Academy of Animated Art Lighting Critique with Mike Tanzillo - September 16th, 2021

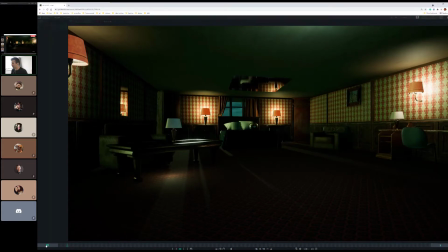(0:06)
Hello, everybody, and welcome to your Thursday lighting critique. We have one video and then some stills to go through.
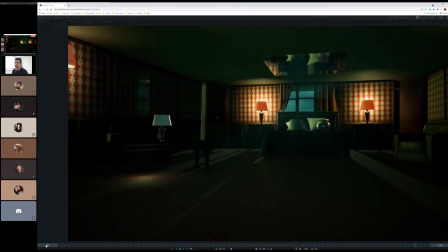(0:12)
We have Kat's the beginnings of her Hotel California setup.
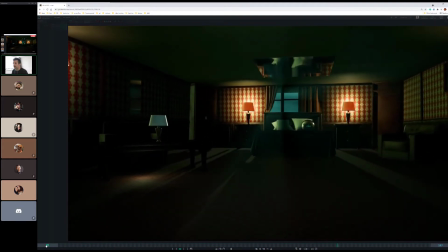(0:17)
You're doing this in Unreal, yeah.
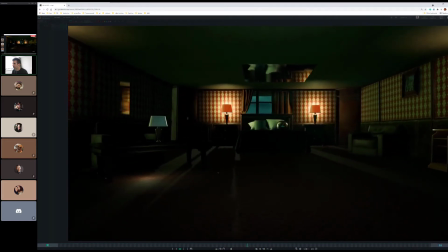(0:22)
So we're kind of talking through a little bit of like what the lighting setup is going to be. We've got you've added a sphere in there, which is nice to represent the location of a person, which is going to be. There's also a little cylinder. If you see it, Yeah. but it's more diffused by the pillow. Got it.
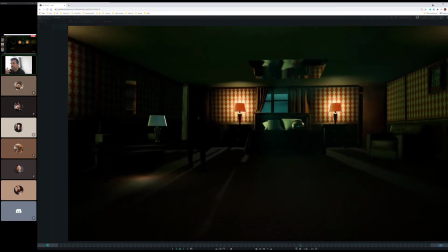(0:40)
It's actually interesting because I did not see the cylinder, so it's one of those things that you're kind of like, I wonder if,
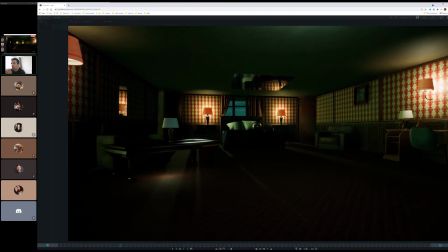(0:49)
and you know what, a lot of it is we're not getting the warmth of the light from the lamps around them on them,
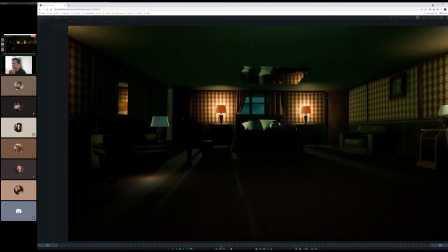(0:56)
like it's all just kind of cool light on them. So it'd be kind of cool to get some more of the warmth from the lamp on them, because it's all just kind of like the green blues.
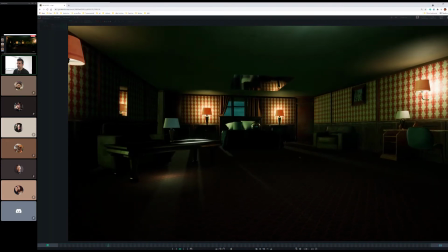(1:07)
Let's see. So we really want like this part of the frame to really be our focus in this particular shot, right?
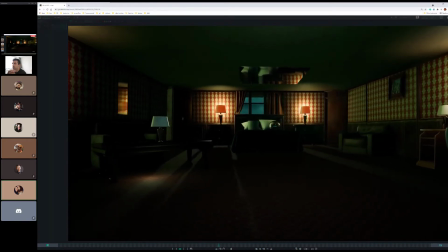(1:18)
Yeah. I think I might need to, I don't know, I need to fix a couple things. I'm still playing around with how all the lights work. And to be clear with everyone, she's just like learning Unreal.
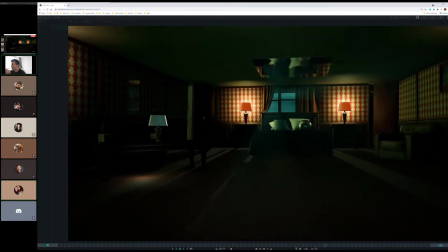(1:31)
This is a huge amount of progress in a short period of time. You'll see it too with Aaron and Ashley's. It's really impressive what you guys have been able to accomplish in such a short period of time.
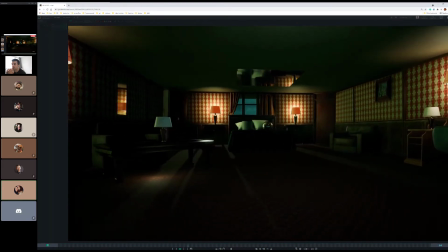(1:41)
I think if I change, what I was trying to do, where it was kind of killing me was I was trying to still give it sort of that evening vibe.
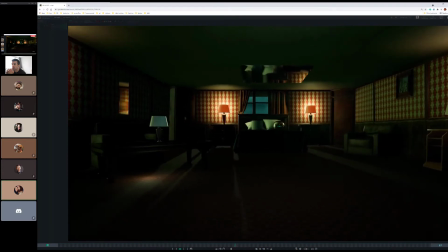(1:50)
So I changed what they call the skylight to put out more bluish light instead of white light.
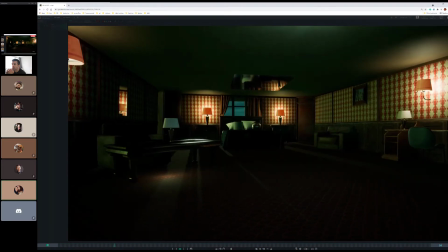(1:55)
If I change it to put out more like white or warm light,
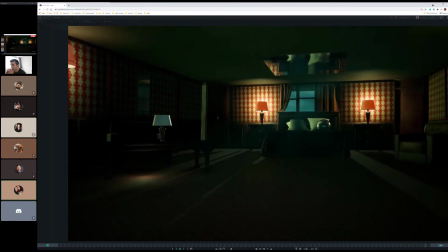(1:58)
I can recapture the scene and it'll make it have more of that warm bounce to it.
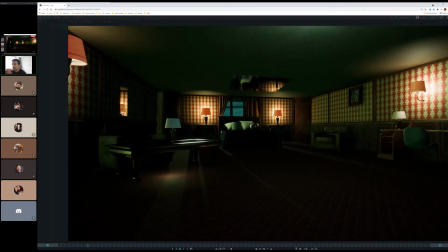(2:05)
I'm fine with the amount of cool light that's in there. It's really about. It just needs to be a bit more like centered. Yeah, just no, like okay. Because what this light is contributing is totally fine.
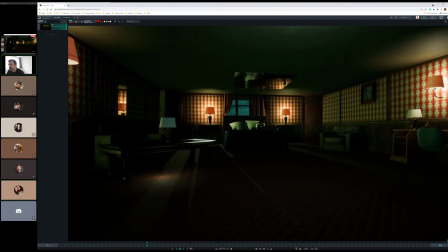(2:17)
Like it's fine that there's some coolness on them. It's just that these hot spots that are coming in like right here, and then the stuff that's hitting right here, should match the color of this light a little bit more. So so that's really all it is.
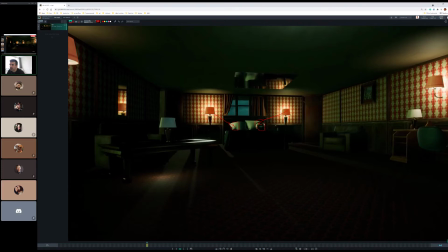(2:31)
Is like it's fine if there's some coolness in the central area. But yeah, but you want that warmth from the sides. The other thing is behind camera. Is there a wall? Like, is this a closed room?
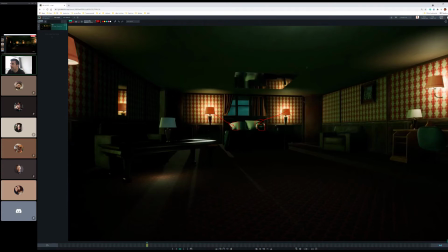(2:46)
No, there's not a wall yet. I need to put a wall there. That's fine, because that'll actually matter if it's a sky dome, because that's like all over the place. And if there's not a wall there, it's like there'll be more overall light and more of that cool light coming in there.
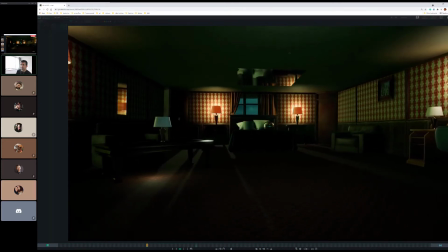(3:00)
So I'll put a wall back there. Yeah, just something to be aware. Okay. I mean, like it's totally fine.
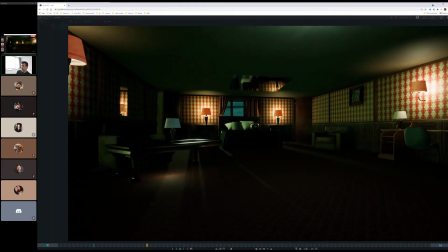(3:06)
Like I'll do that a lot where I'll leave. I'll find that leaving it like a studio set piece with an open wall will actually allow me to get some more
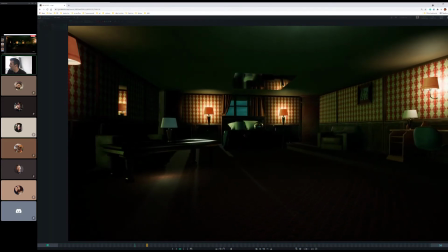(3:18)
like fill light in there in a believable way, as if there were a window on this side.
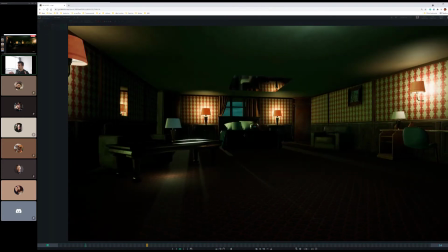(3:23)
Although in a hotel room it doesn't really work out that way, because the other side is always a hallway, and then there's never mind.
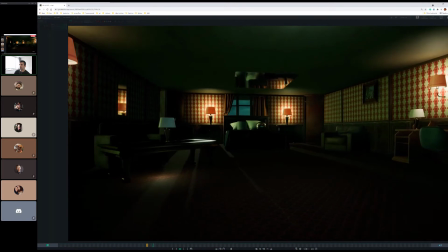(3:29)
That may not. Yeah, so probably just throw that on. The one thing I do like that's really cool and surprising is the like us entering the God rays,
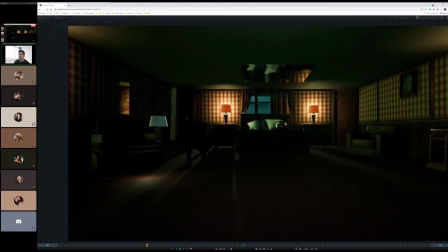(3:38)
because it's just like to me this would be like one of those like happy little accident things.
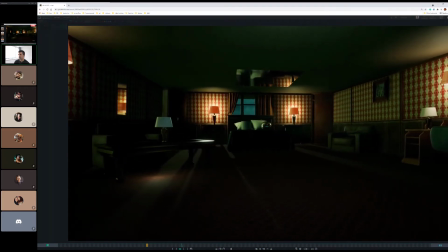(3:44)
Like I'd be like, I'm just gonna throw some God rays in there, and then when the camera moves along, you kind of pick them up.
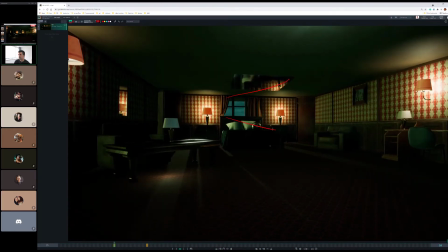(3:50)
You don't. So like I would be like, and so basically I would just want to read them a little more here at the beginning, and so that when it makes more sense when we enter them a little bit.
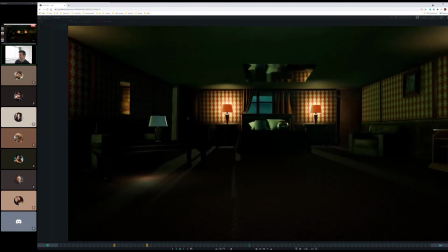(3:58)
But it's cool. It makes it like it just makes what right now is just like an environment a little more dynamic, which is cool.
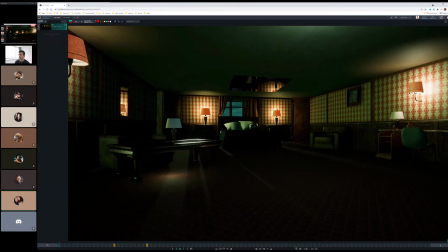(4:09)
If you look at my screenshots, they look a little different because I did some tweaking.
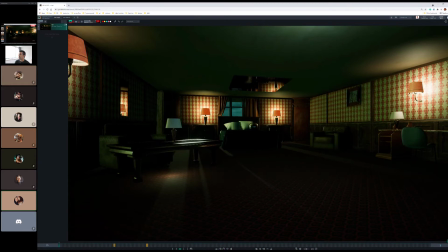(4:15)
So I have a question for you.
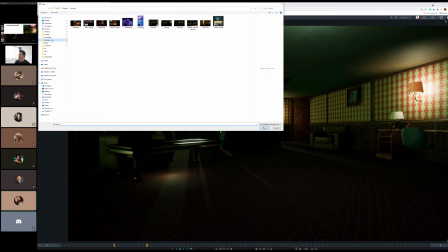(4:17)
So the wall on the screen right in this video, does it look too flat versus the screenshot where I made it be a bit more shadowed?
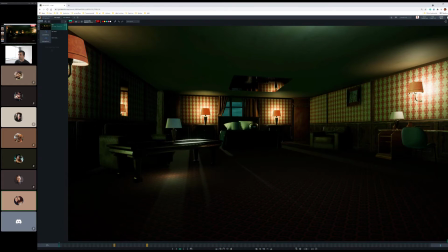(4:25)
Which wall? The wall to the screen right. So the wall that the picture's on. Yeah. Because it felt like to me like it was too flat. Let's see what the stills look like here. And the screenshots. If you load up the screenshots I posted too, they're a little different.
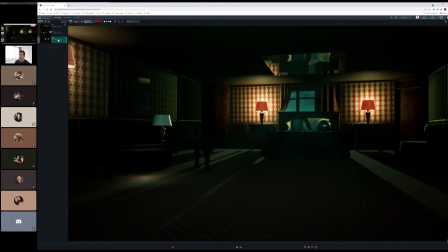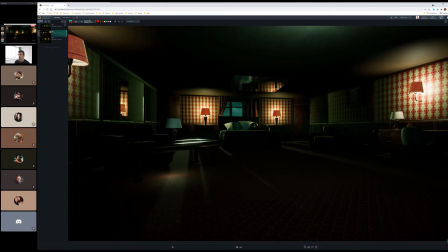(4:48)
See how I made it? Yeah, that's much better. And that kind of makes the bed stand out more too. Yeah, the one thing I'm surprised is this. Although this might be different wallpaper than what we saw previously, was that like because I thought it was in the examples that you gave,
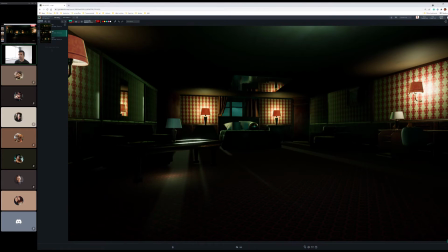(5:04)
the wallpaper had like kind of a like the pattern had a different specular value than the white base or something, and basically I might have to tweak the values. I think it was shinier in the demo stuff that they put up about the modular thing.
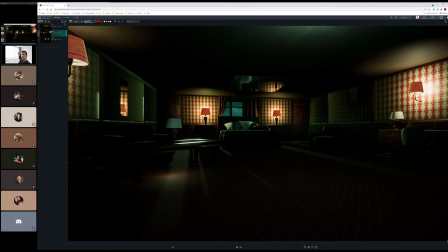(5:22)
So yeah, it doesn't have a lot of spec value. I'll have to see what the deal is on that. Yeah, because right now it's because it's not really about the amount; it's about the variation between the two. Because it goes really cool. Right. Because like in these shadow areas, when you're getting some glancing angles of light kind of scraping down the wall, if it can hit those the different specular values in a couple different places, that would be really cool.
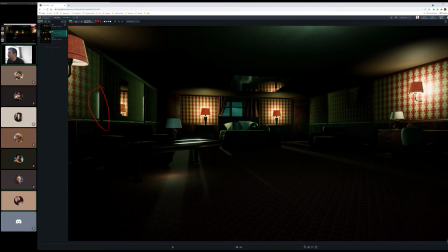(5:41)
Yeah, I'll dig into the material. Yeah, you talked the about roughness. Light bleed, so you can take a look at that. Yeah, I found out what that was. It wasn't light bleed. It was the one of the lights was hitting it wonky. Got it. It's funny. This little pool of light right here, is that from this?
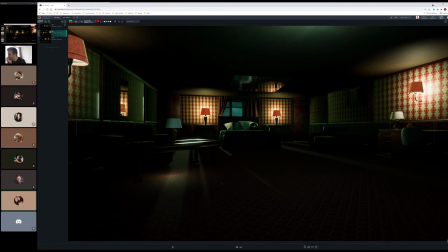(6:01)
Well, it's actually a little point light I put underneath it, only because that table's actually supposed to be a glass table, and when I first started messing with it, it wasn't letting light through really well, so it looked too dark.
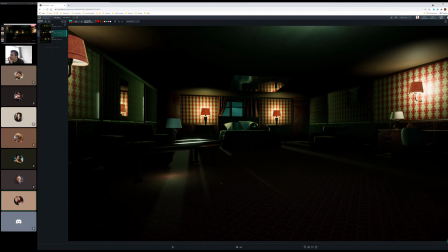(6:15)
So I put a little point light on the bottom to try to mess with it and give it a bit of make it look like light's going through it. Mm-hmm. So that's why that's there. So. Yeah, I would take that out because it does feel like it's it almost,
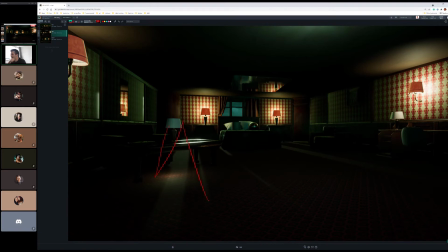(6:30)
what I first read it as is like, oh, that lamp is on, and then I look at the lamp itself and it's like, oh no, it isn't. So it was kind of a confusing read. So, but yeah, okay, cool. You feeling good? You learn a lot. Yeah. It's a challenge.
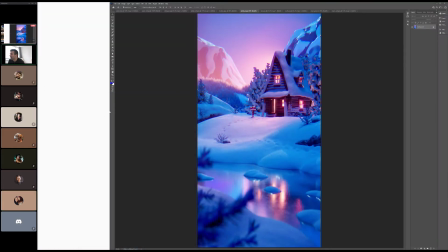(6:47)
Like I said, you guys, and then we have actually I'll hop to those next.
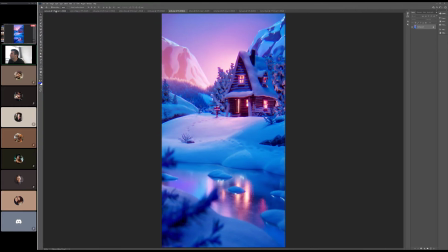(6:51)
We've got Aaron and Ashley. Oh, you guys are alphabetically next, so that works out well.
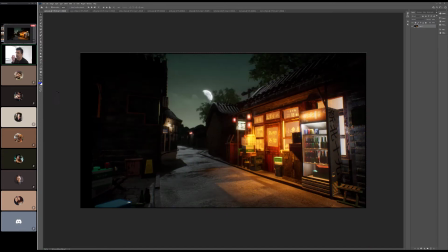(6:57)
You all too are learning Unreal for the first time and implementing your first projects, and it's like I said, it's a testament to you all of being able to tackle something new, which is scary and hard.
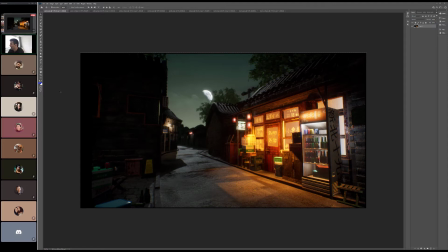(7:12)
But obviously, if you're here, you're good at doing that, and it's really cool.
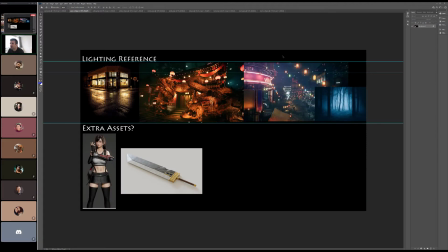(7:18)
So, Aaron, so we've got your reference here. Let's take these out.
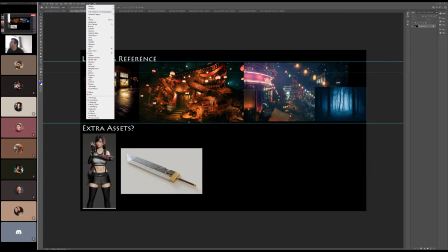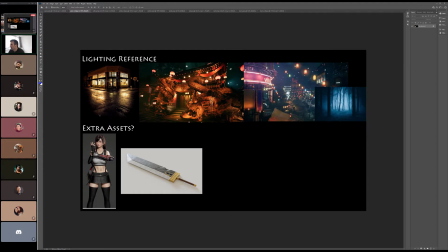(7:31)
Okay, so we've got some reference, lots of warm light, lots of the spec bouncing off the street. We got some extra assets? Question mark. Cool sword? Question mark. I might put Tifa with the sword in there. I'm not sure. Like, got it. It depends on it's like everything I do is get on Google.
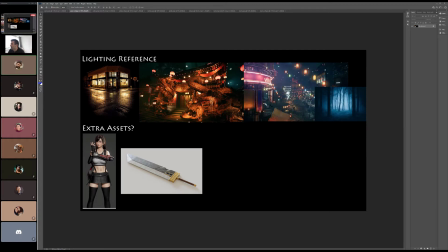(7:49)
How do I do this? How do I do this? Yeah. It's just taking an absorbent amount of time. No, that's honestly like the really hard part about learning something new is that it can be exhausting, and it's like all these things, especially if you know how to do it in another software that became like so second nature to you.
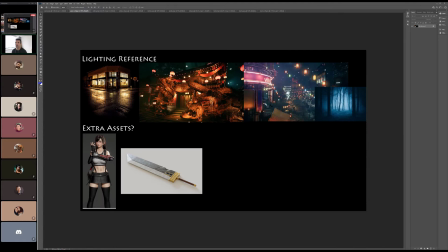(8:08)
It's really hard to like shift gears and like be like, wait, how do I adjust the shadows? Wait, how do I like? Oh man, come on!